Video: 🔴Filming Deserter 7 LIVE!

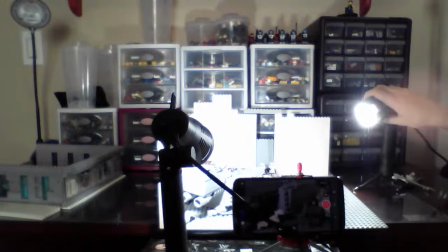Oh, so we need this. And even though the lights are pointed in Cam's direction, it's really important to kind of look exactly where it's going, or else the shadow is going to be all
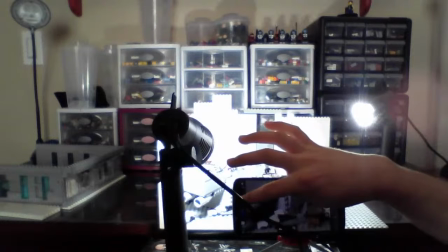weird. So, that should be fine. Do that there.
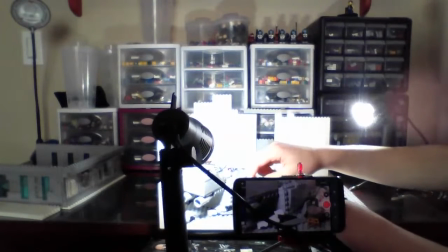Alright, so Cam's probably going to be rolling over from the loud sound and the bright light of the explosion.
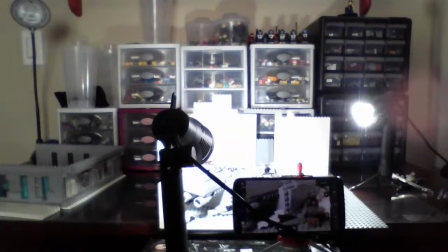Start rolling over here.
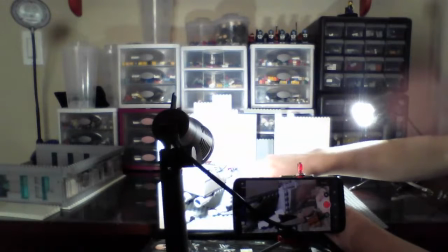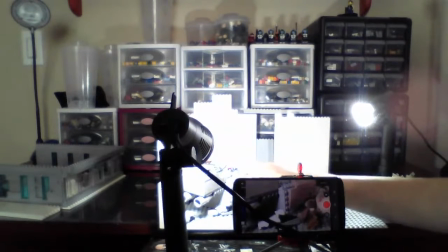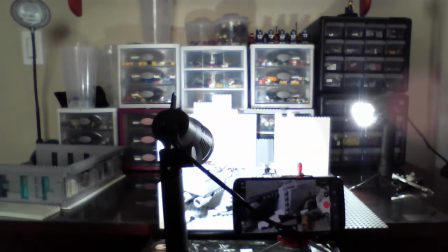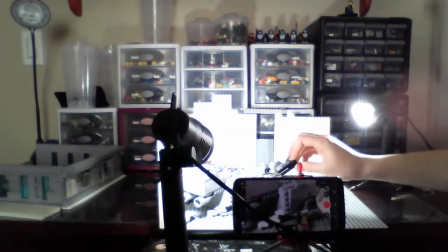And now I need to see where.
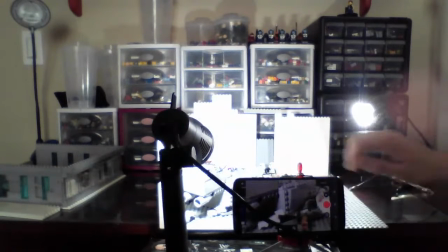Not quite yet. Good to know.
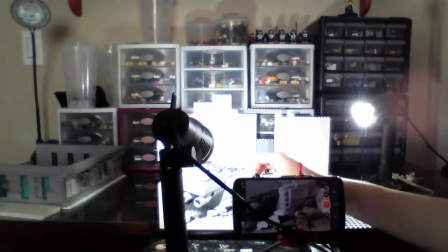Even if something's off camera, I think it's helpful for me at least to kind of see exactly where it starts to come in, so I can have it ready. This piece, for example.
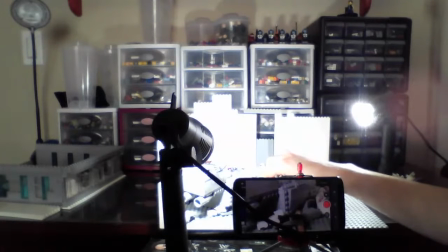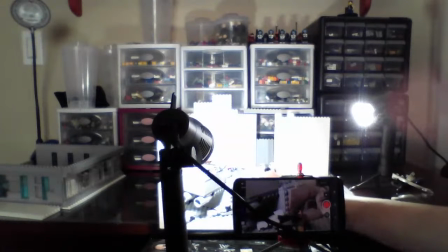And Cam has no idea what's coming towards him, even though I'm sure by now you people have figured it out.
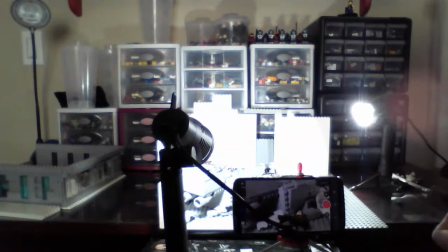So he's gonna cover up. Doesn't want to get hit by any debris.
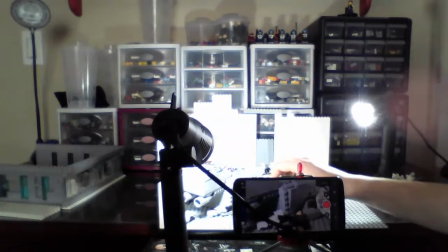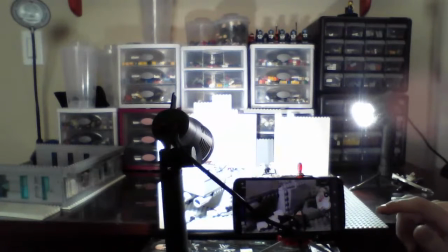Perfect.
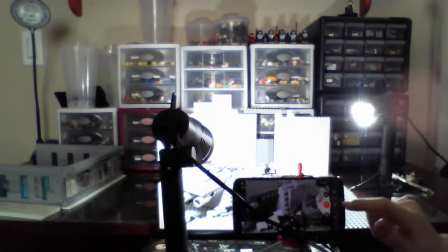And I know it seems a little bit unrealistic that something like this will happen, so I've made a few changes. I've kind of destroyed the mount that this large gun goes on, and I've
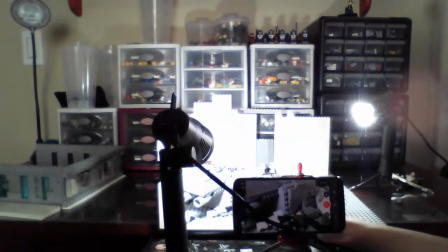planned that one of the barrels will be malfunctioning and won't shoot, so it won't just be like giving the other person the giant machine gun that was being used against them moments before. I'm going to make it at least slightly realistic, but the situation, I kind of needed something crazy to get Cam out of this mess.
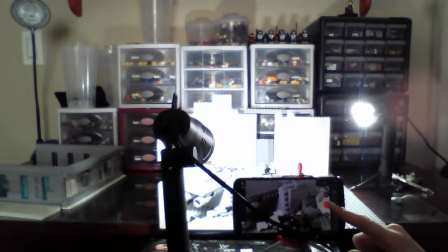Didn't really plan this through very well. Kind of a moment of still, and then Cam's going to look around and realize what he's got.